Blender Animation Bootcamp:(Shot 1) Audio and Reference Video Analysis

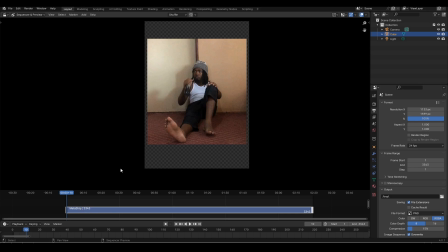747s
Right now I'm just going to edit these videos. I'll take what I like from the different clips, then I'll compile them into one video, and I'll also put the audio and try to match it to the reference video so that everything is in sync,
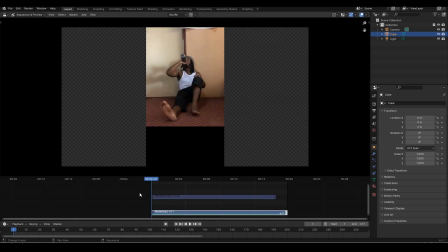762s
and that would be my final reference video. Okay guys, I'm finally done editing and compiling the videos for our reference. So right now I have our reference video.
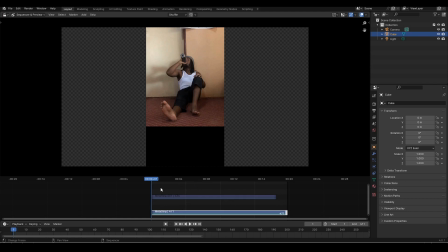774s
I ended up rendering two videos, and I'll show you the differences in the references. Of course, we're just going to use one reference video. I just rendered two so that you can see my process of where I came from and how I came about
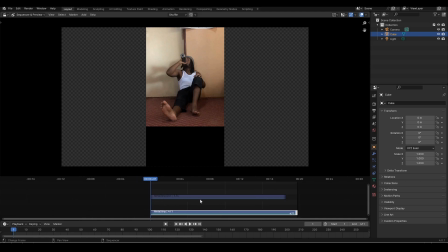792s
settling on the final reference video. So let's just take a look at this first one.
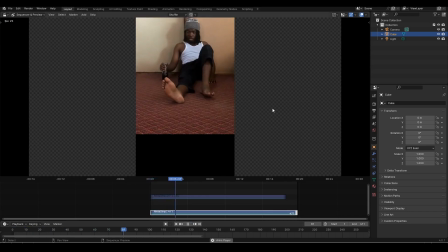802s Have you ever been
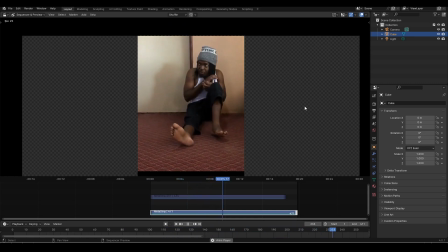806s Captain Nemo, trapped inside your submarine while the giant squid is attacking you?
Okay, this is our first reference video from the videos that we took in our acting room when we were last together. Let me just go through it and I'll be explaining what's happening. So he starts off, just taking, we see him as we enter into the scene, he'll be drinking his alcohol.
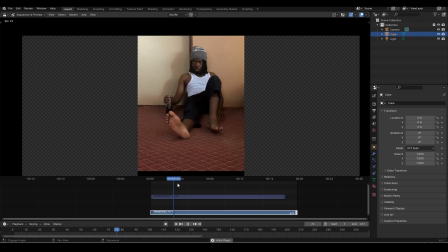845s Have you ever been?
Okay, then he goes into his life.
Have you ever been?
Let me just unmeta strip this. I want to mute the audio track.
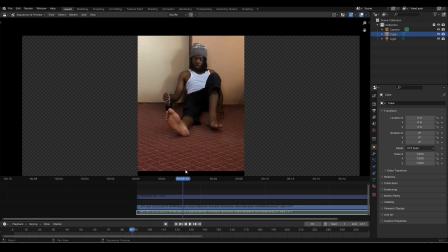863s
So already I have to say that I loved everything, the facial expressions that are happening here, Captain Nemo. But what I did not like about this particular reference, let's just watch the ending. I don't like the ending of It is attacking you.
Squid is attacking you.
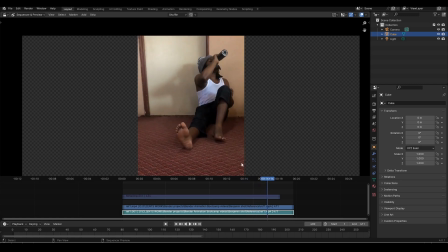887s
So the ending was not really hitting the right spot for me, because as we explained at the beginning, like the nature of the character of our
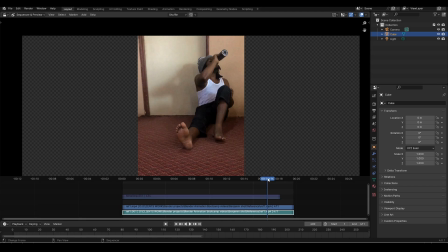901s
of our guy, he's not actually regretting the way that he died. He's actually not sad, but this ending is really not bringing out that emotion.
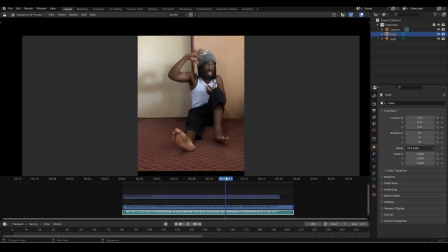918s
It's really not showing that he's not regretting the way that he died.
Is attacking you.
Yeah, it's really not coming out correctly. Let's just watch it again.
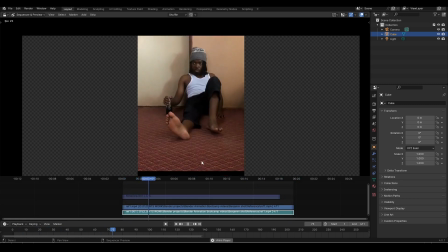938s
The ending, I was having issues with the ending.
Have you ever been Captain Nemo?
So I like everything.
Trapped inside your submarine.
The beginning.
While the giant squid is attacking you.
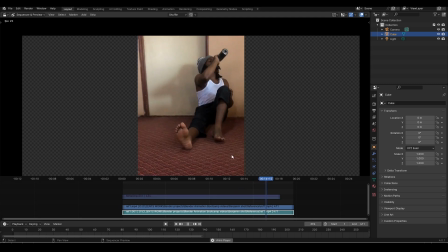952s
But the ending, this part right here, it was just not doing it for me. So I did another take. And also it was too long. I thought it was too long after we have finished our take.
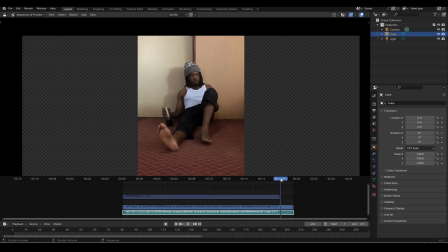968s
The number of frames that we have at the end, I thought it was just too long. It was too long. So I then did another take. Let me show you the other take that I did.
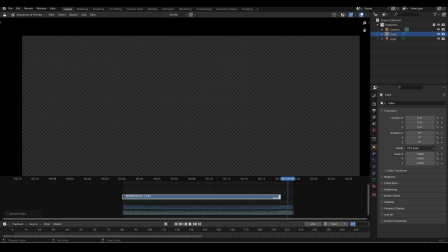982s
Let me unhide this. Attach frame 434. That's our end frame. Right. Let's just watch this.
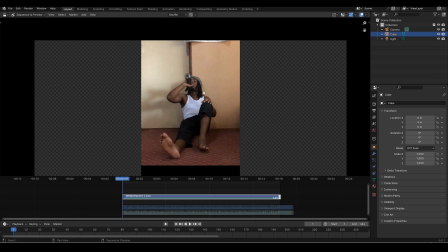995s
This is what I ended up settling for. So this is the reference that we're going to be using. Let's watch it.
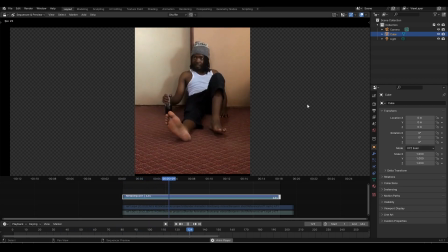1004s Have you ever been Captain Nemo? Trapped inside your submarine while the giant squid is attacking you.
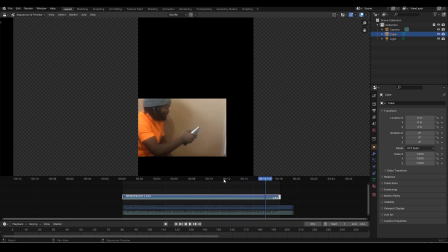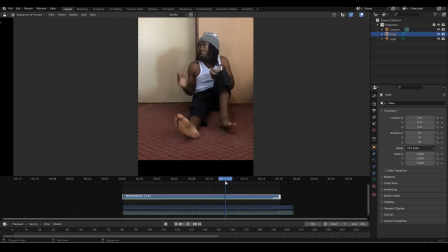1023s
Okay, this is what I ended up doing. I did another take, a quick take.
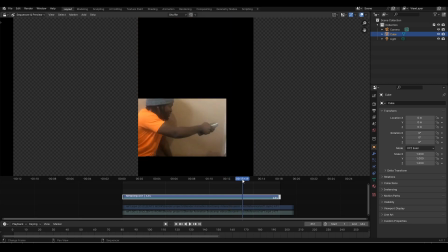1030s
When he says when the giant squid is attacking you, we're going to like zoom into his face, and we're just going to have an emotional change. When he says attacking you, you'll be serious,
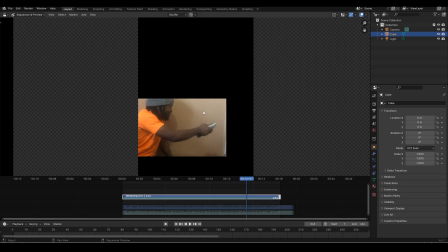1043s
trying to scare whoever he's trying to give a jump to whoever he's talking to, who is out of frame. So he'll be pointing to them with his beer bottle,
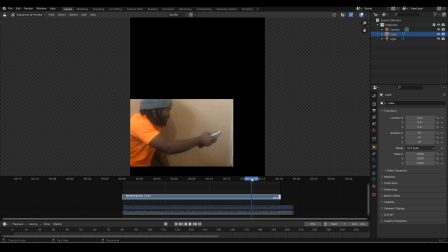1055s
but then he's going to have sort of a change of emotion, as he realizes the ridiculousness of that situation that he found himself into,
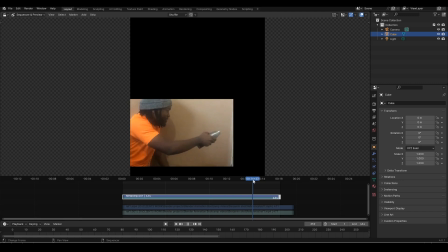1070s
or the way that he died. So we're going to have an emotional change right here, and he's just going to maybe chuckle. He's going to chuckle, and then he's actually amused by the way that it all happened that particular time. So we're going to end on a lighter note.
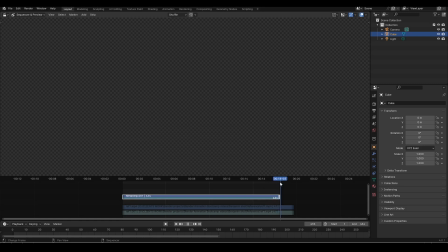1089s
He's just going to smile, and then we're going to end it as he'll be going back to drinking his alcohol.
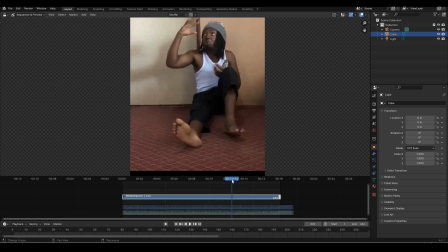1096s
So I thought this was a better ending than the one that we had. It's shorter. We don't have a lot of frames after the speech, the little speech that inside your submarine while the giant squid is attacking you.
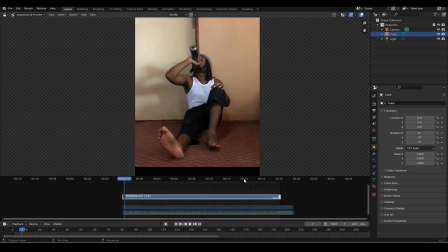1112s
Yeah, I thought this is way better, and also it also gives an opportunity, like a
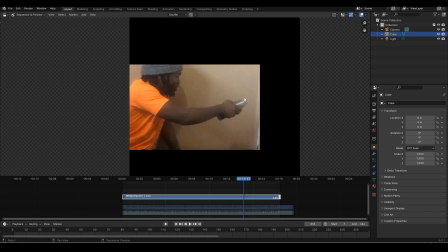1120s
way to end on a comedic note,
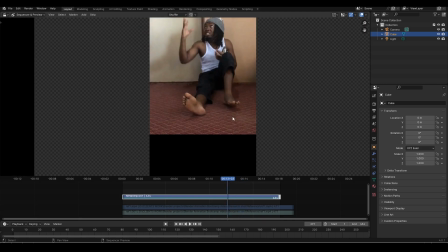1123s
because when he says right here, when he says attacking you,
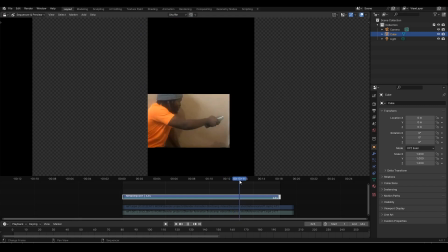1129s
because of the speed with which he grabs his beer bottle back into his hands and points at the other guy,
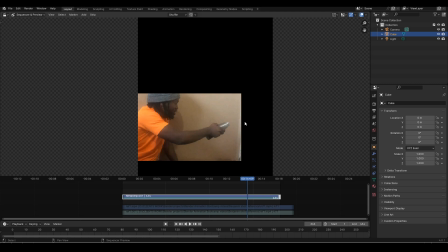1136s
you can actually have the beer splashing out of the bottle and onto the face of whoever he's talking to. Yeah, that could be another touch of humor to end on a funny note. Let me just show you some notes.
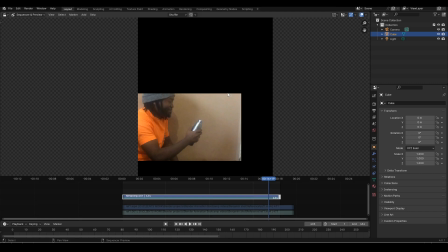1153s
I also put some notes as I'm studying my reference before I even jump into the 3D software.
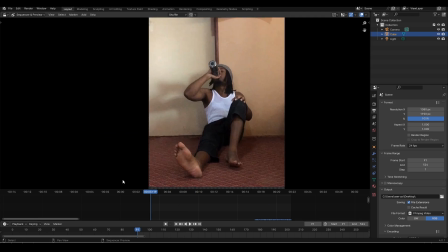1160s
So this is the same video, the reference that we're going to be using.
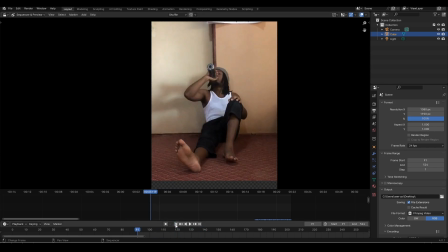1166s
Okay. So let me just do it again.
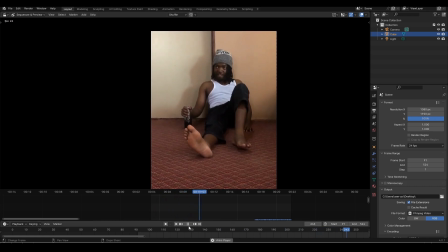1175s Have you ever been Captain Nemo?
Let's see. So I also add some notes as ideas will be coming into my head on how I can improve even the animation further. So I'll be writing some notes as I'll be going through the trapped inside your submarine, the reference.
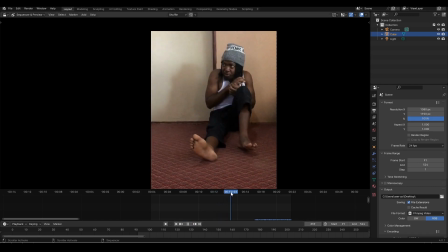1194s
Then of course here when he says trapped inside of a submarine, I thought is reliving that moment. So when he says trapped inside the submarine, we can have him like sort of look to the right and to the left, sort of like he's looking for a way out,
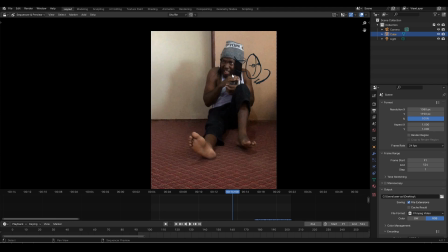1212s
like denoting how he was in that situation. He was like looking for how he could escape. So we can have at that quick glance to the side as he's doing his this part.
Marine, while the giant squid is attacking you.
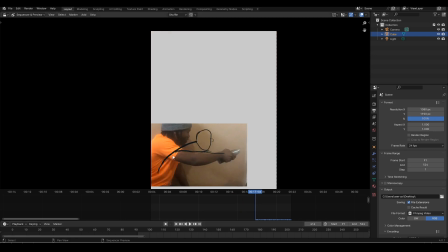1232s
So as the giant squid is attacking you, I'm also going to push this pause. This will be like our line of action. We're going to really push this.